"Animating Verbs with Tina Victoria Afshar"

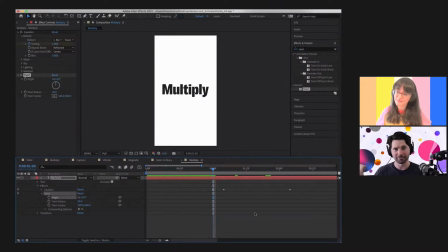(33:45)
And I think they were talking about the only time they ever really pulled anything out into another app was if they had to create like necessarily like a static logo or like a brand guideline for other designers who use Illustrator or InDesign or something like that. So it was very interesting to hear about that, and I was kind of like, oh my gosh, that sounds like a really good idea.
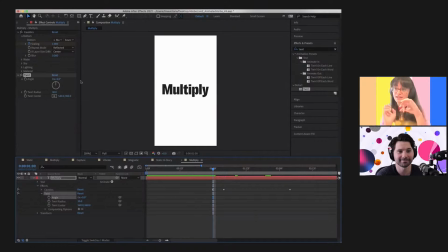(34:05)
It is an epiphany, because can you just imagine if you wanted to make like a really warped logo, like you just like done. You're done. And then if you wanted to take that and make it a static logo, just export that baby, image trace in Illustrator, you're done.
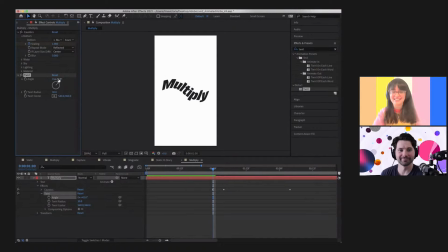(34:24)
It's done. Yeah, it takes all the headache away. Gosh, I love them. I think they're amazing, DIA. But back to multiply. To get this twisty action going on, we're going to go to the 1 second mark,
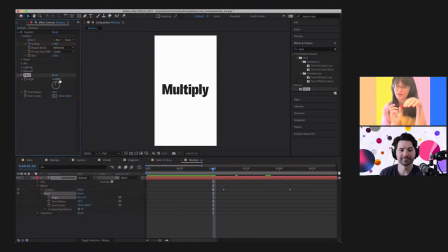(34:40)
and we're going to keep our twirl angle at 0. So add a keyframe there. And then what have I said? I want to go I'm just going to match what I've done before with caustics in terms of where I've set my keyframes, so that there's a nice consistency and relationship between them.
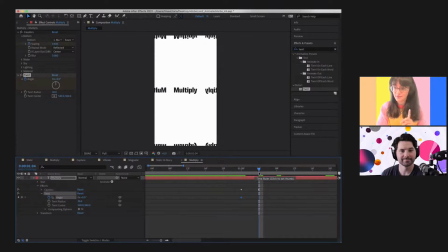(35:00)
So at the 104 point, I want to go -10. So the reason why I've done this, do I want to do this? I do want to do this. Okay, so the reason why I want to do this is I want to build up a little bit of anticipation.
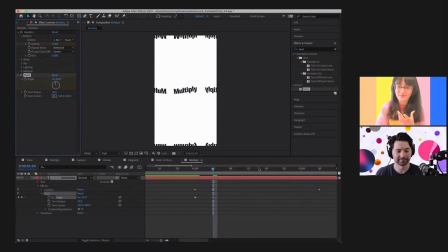(35:20)
And I'm going to explain what I mean by that in just 1 second because we're going to add one more keyframe so that you can kind of get what I mean by it. Let's add one more angle, but at plus 55. All right.
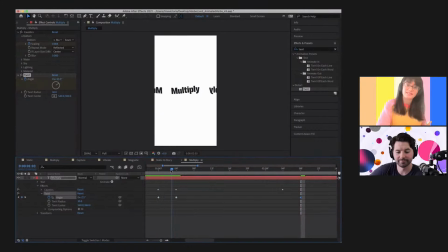(35:36)
So what I mean by anticipation is I want multiply to twist left before it twists right. So it's kind of like this feeling of an action is about to occur before a really big action happens. And now it's really twisting up, it's stretching its back.
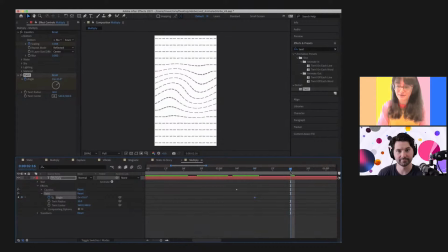(35:55)
And we're going to go 2 more keyframes to the right and make it twist just that little bit more, like you're getting up in the morning, you got a little bit more of your back to twist. And then we're going to jump to 3 seconds 20.
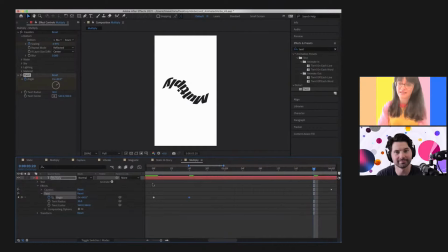(36:10)
And multiply is looking like it's really cracking its back there. Oh yeah, it's like a yoga move. Oh, it's a bit of a downward dog? I don't know. That's the only one I do know. Yeah. It's downward dog.
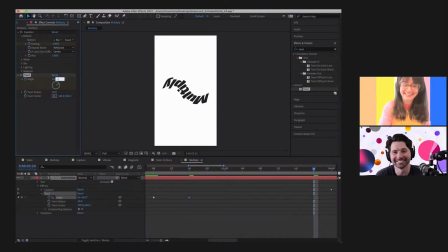(36:28)
I believe that's what this is. Yeah. Right. And then negative 70, because we want it to, it's been twisting in this direction the whole time, but we want it to snap back and go the other direction. So now we're at negative 70, but it needs to come home.
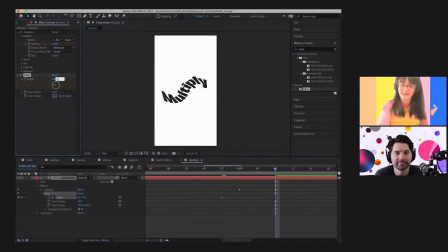(36:43)
So we go back to our very last keyframe and make it 0 again. So let's just take a look at how that looks. Twisting, it's coming around, and then bam, it sits in the right spot.
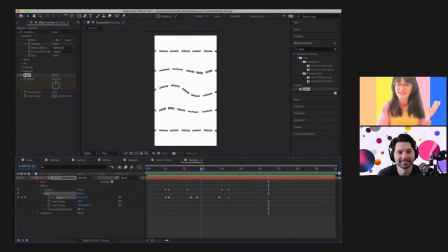(37:01)
I try and kind of, as realistic as it can be to what an actual human might do, is I find it's kind of nicer for your animations.
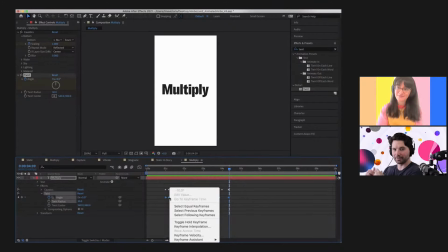(37:11)
But that's a good way. That's a really good way to think about it. Like trying to be, well, if you kind of go this way and then you kind of go that way and then back.
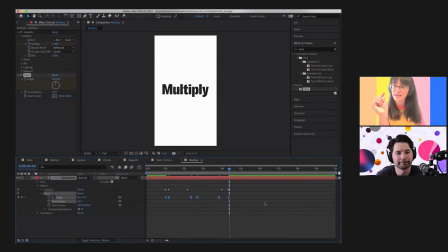(37:18)
Yes. Especially, I think those little moments when, say, like you twist an object to go, I don't know, 90 degrees, and then you push it just that little bit more so it's 95, because that's what we do in reality, don't we? Like we'll twist and then we'll do just a little bit more and then we'll jump around. Yeah. It's true.
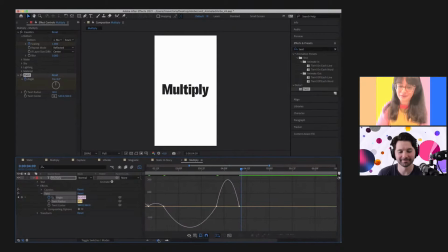(37:37)
So I think those moments help. I'm going to, again, just play with my expressions one more time, but maybe while I do this, could we ask chat if we should do capture or vibrate next? Oh yeah, so we have a choice of capture or vibrate for our next one.